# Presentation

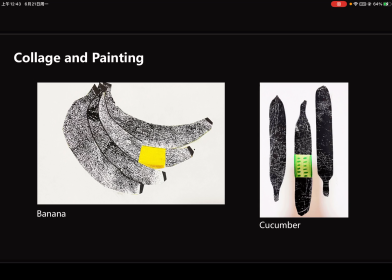(4:01)
In addition, the close experiment with fruit, I think I will use this method in future projects because I like this visual effect and production process. Yeah.
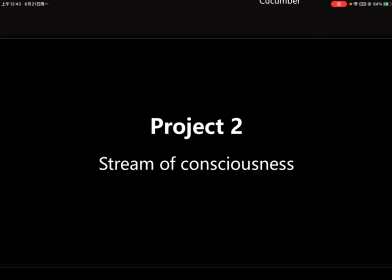(4:20)
In project 2, what I did is an animation about the stream of consciousness.
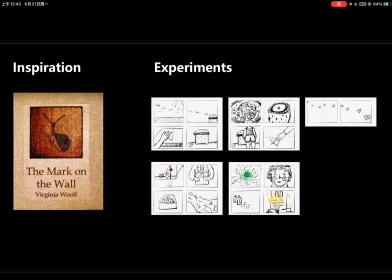(4:29)
It was inspired by Woolf's novel The Mark on the Wall. So at the beginning, I conceived the storyline to imagine people of different career and ages after seeing the books.
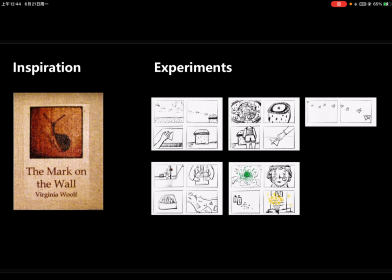(4:44)
Actually, I didn't like this idea because I found the storyline to be boring. So and just after the first tutorial, tutor rejected my idea.
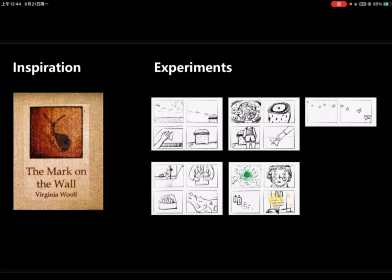(5:00)
I'm very happy because I don't have to hesitate. They told me that I didn't need to make a storyline like this because it was too
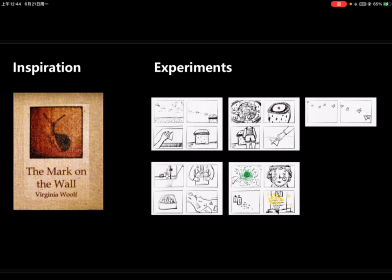(5:15)
complicated and it was all about other people's memories, not my own imagination of the stream of consciousness. I need to use it thinking as a tool rather than making an
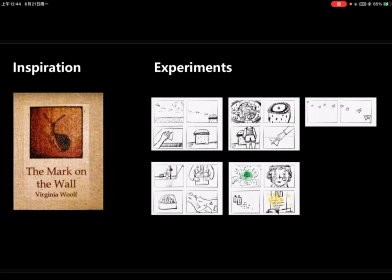(5:30)
animation of human consciousness to draw the known imagination. Yeah, I couldn't agree more with them.
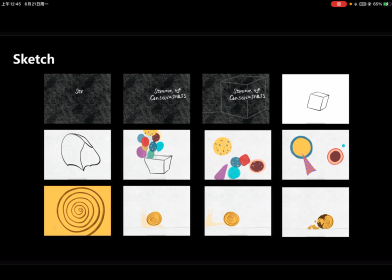(5:41)
So, afterwards, I make some simple animation of box change, just like these drafts. The balloons become Bauhaus patterns and colors, and then become snail.
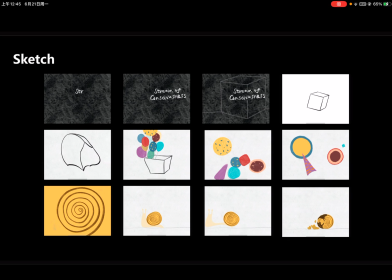(5:57)
But these don't seem to be what I imagine, and it is not enough.
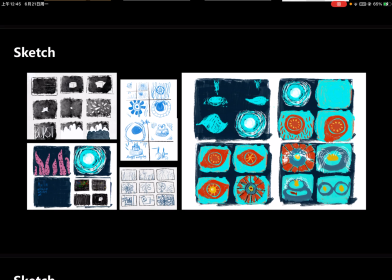(6:04)
So I researched the works of my favorite artists, found some inspiration from them, and then made these sketches. Actually, when I was drawing this sketch, I didn't design it too much.
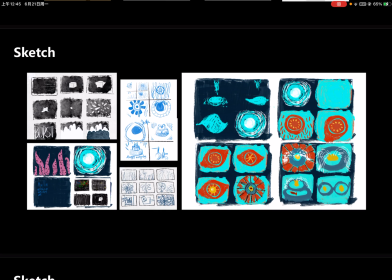(6:21)
I just painted it as I wanted. I think this is where the stream of consciousness is interesting.
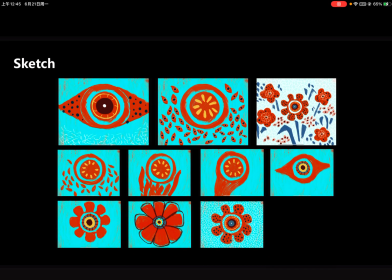(6:29)
Yeah, like the change of eyes on this page. I didn't add blue eyeballs at the beginning until after I finished the painting. I found that they gathered into one big eye.
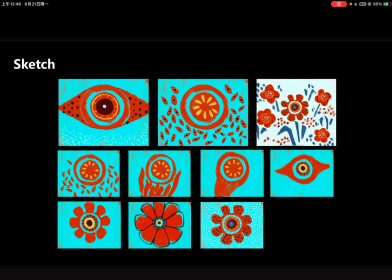(6:47)
I thought it looks monotonous, so I added another eyeballs.
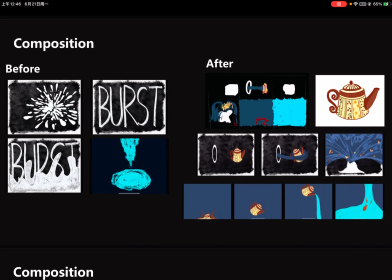(6:57)
About the composition,
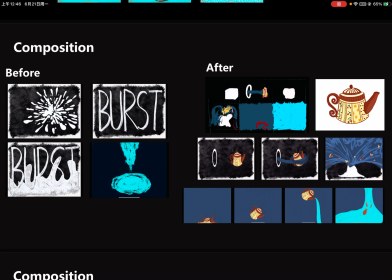(6:59)
the transition between black and white and colors didn't work well at the beginning.
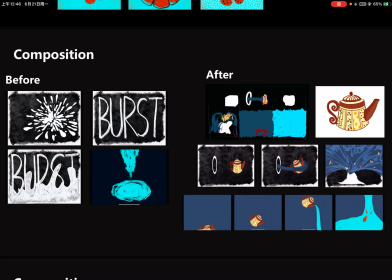(7:07)
So after tutorial, I changed it in another way and found that it was much better than before. In addition, I thought of three ways of change the composition of the four squares. And finally, I chose the snail. I think the snail action is very funny. In this process, I made some problems, such as the change of the box and composition, and how to make the animation interesting and let audience could understand what I want to express. And then my tutor gave me a lots of details advice according to each problem, which helped me a lot to solve these problems. In addition, I also learned a lot about sound effects, especially a sound production app recommended by my tutor.